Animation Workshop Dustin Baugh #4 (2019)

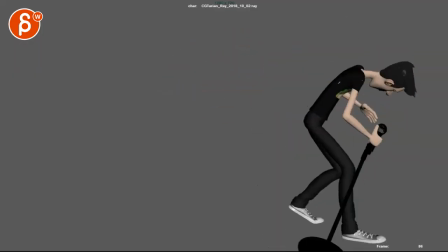And I think given that style of animation here, where there's arcs and movements and,
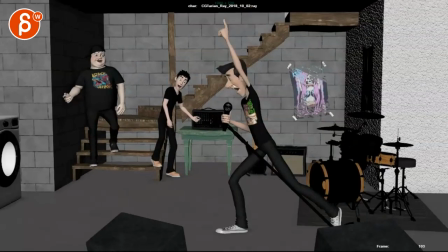or somewhat lack of arms, arcs, but you know, there's enough ambient movement here that then it suddenly becomes too minimal,
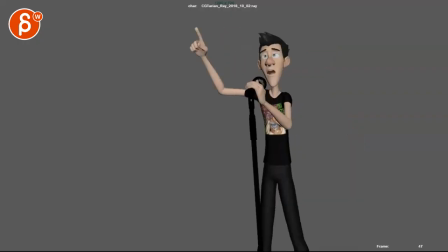where it just feels a bit too minimal animation compared to the beginning. So the style suddenly changes a bit.
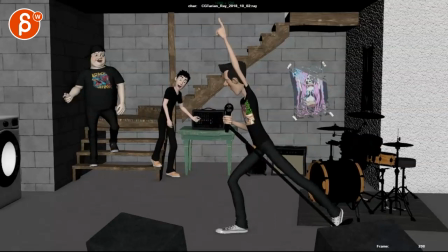So we just do a bit more in your moving holds for that.
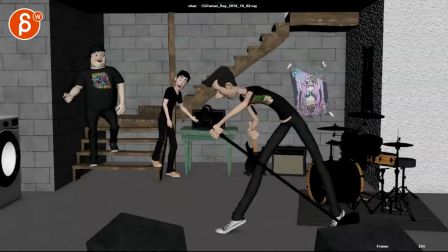Hey, this is not, I don't mind this, but the thing that bumped me here was that I would cut sooner.
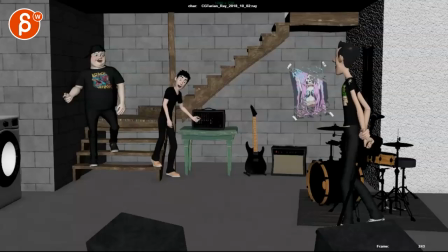Was your cutting on the word?
Hey.
And I would just go into this. And you might have to watch out how you swing back, or you might have to overshoot a bit and come back.
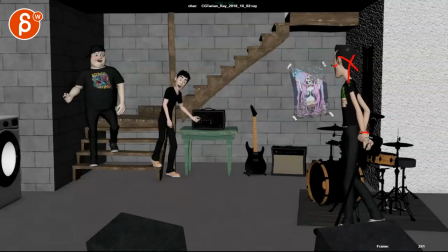It's a bit harsh and it's stop on some moments, like here, with potential intersections too. But that would cut a bit sooner, where you might even potentially finish that move, but the hay is purely in this shot.
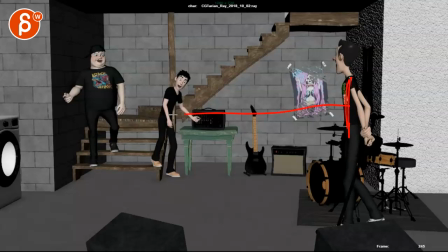And in this shot, even though this might be accurate in terms of him chest facing this way, head facing the guys,
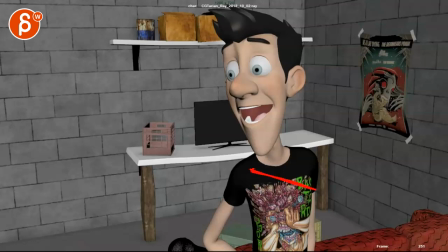I think you could cheat and bring that chest over facing this way. Just cheat it. And then that way you can maybe rotate the head a tiny bit more. So maybe that nose ridge is maybe here, but then giving us a bit more of a separation between the chin and the shoulder.
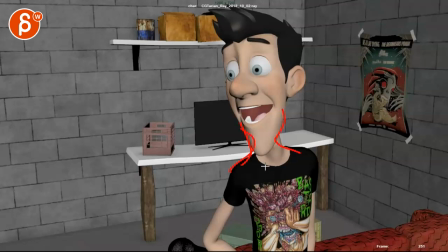Just stage it a bit more so it's the chin doesn't kind of flow into that chest. You could get a bit more contrast in this. Again, not my drawing is helping, but imagine the chin and the neck and the shoulder are separated in terms of negative space there.
Hey guys, I was just...
Now, for this shot...
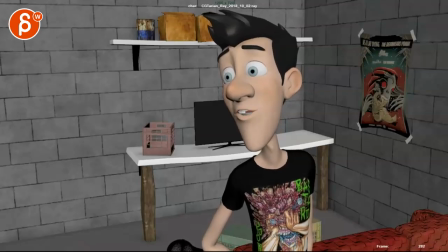Hey guys, I was just...
This all seems very limited in terms of what eyebrows are doing, the eyelids.
I was just...
Especially through here. This never leaves this room. It's basically just in here.
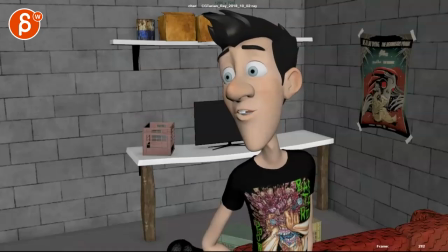So you're going to have to look at pushing those moments a bit more and really incorporating the whole phase.
It's just, this never leaves this room.
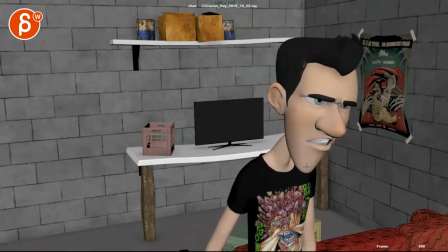This never leaves this room.
Even this could be, this never leaves the room. It leaves could have a bit of an accent where the body can come up a little bit of a chest move, a bit of a head accent in the head.
Leaves this room.
And this room would be like his most embarrassed moment where, you know, throughout the whole thing,
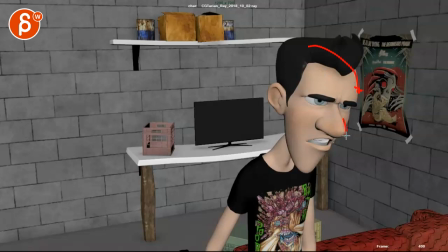the head can go down, meaning like the nose tip would be here and at the end here. It can be subtle, but I think right now it's extremely limited where there's nothing really going on through there as I scrub, as you can see there.
This never leaves this room.
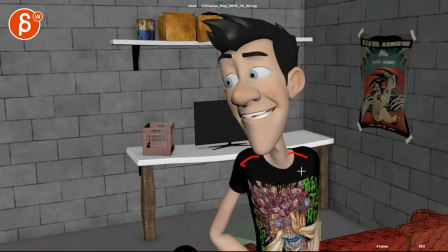And even this could be, you can anticipate this with maybe the shoulders go first, two frames earlier, with a slight offset, and then the head. And even this could be where, and then stuff like this, watch out, as you bring down your lids, it will bring down the eyebrows a bit.
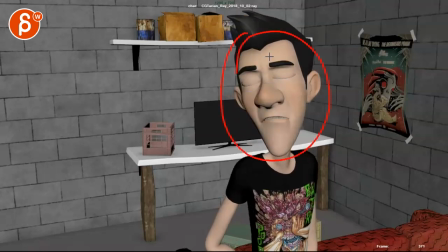It just feels that connective tissue in the face is a bit missing there.
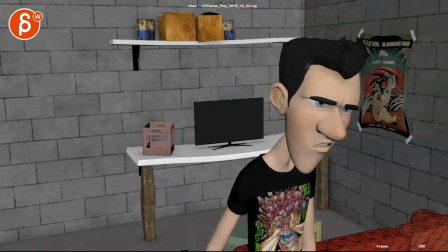But you are asking something about, there's one spot during that first step move where the left hand kind of gets stuck in one spot.
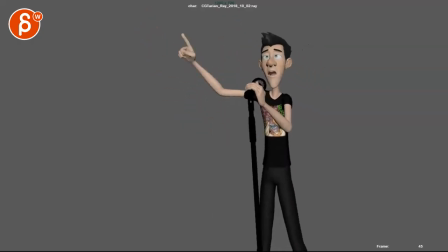There's one spot during that first step. And then you're saying it's behind the bodies. I wasn't sure if it was a big deal or not. During that first step, I'm not sure what you mean.
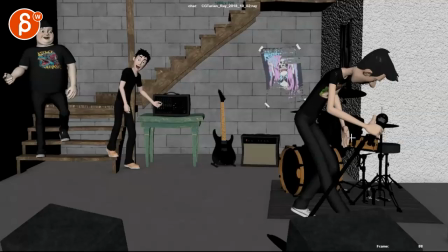I mean, this has a bit of a sticky feel to it. Like some, a bit of a messy arc there, but it's not there.
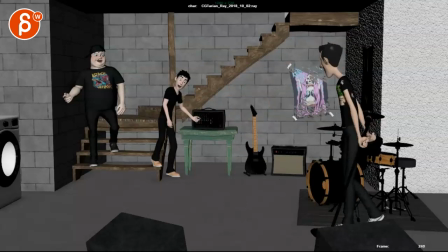I'm not quite sure which one you mean. Is it through there?
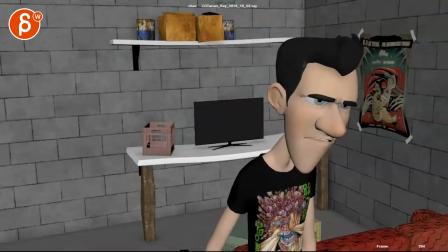I mean, that's somewhat hidden. Or do you mean this? I'm not quite sure which part you mean.
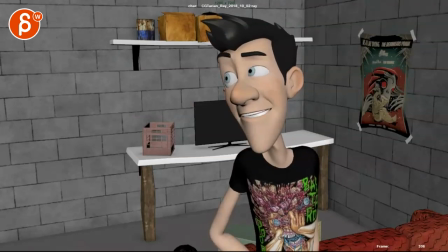Maybe a frame count would help me. I'm not quite sure.
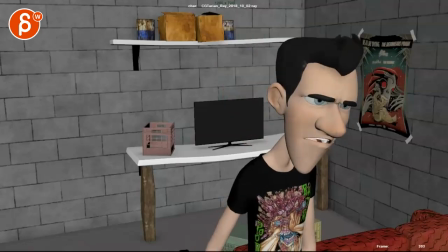But anyway, these are kind of my impressions in terms of just overall cleanup and giving this a bit more life and texture where it doesn't feel so separate.
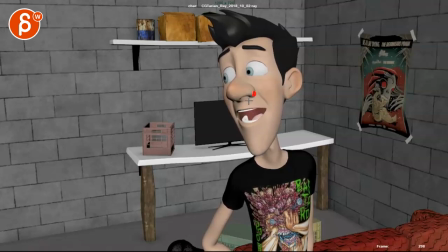Even with a big nose like this, I think this rig has enough controllers to move a bit of those corners, even a little bit on the nose tip as the jaw goes down. You want this to make this just a bit more organic.
It's just, this never leaves this room.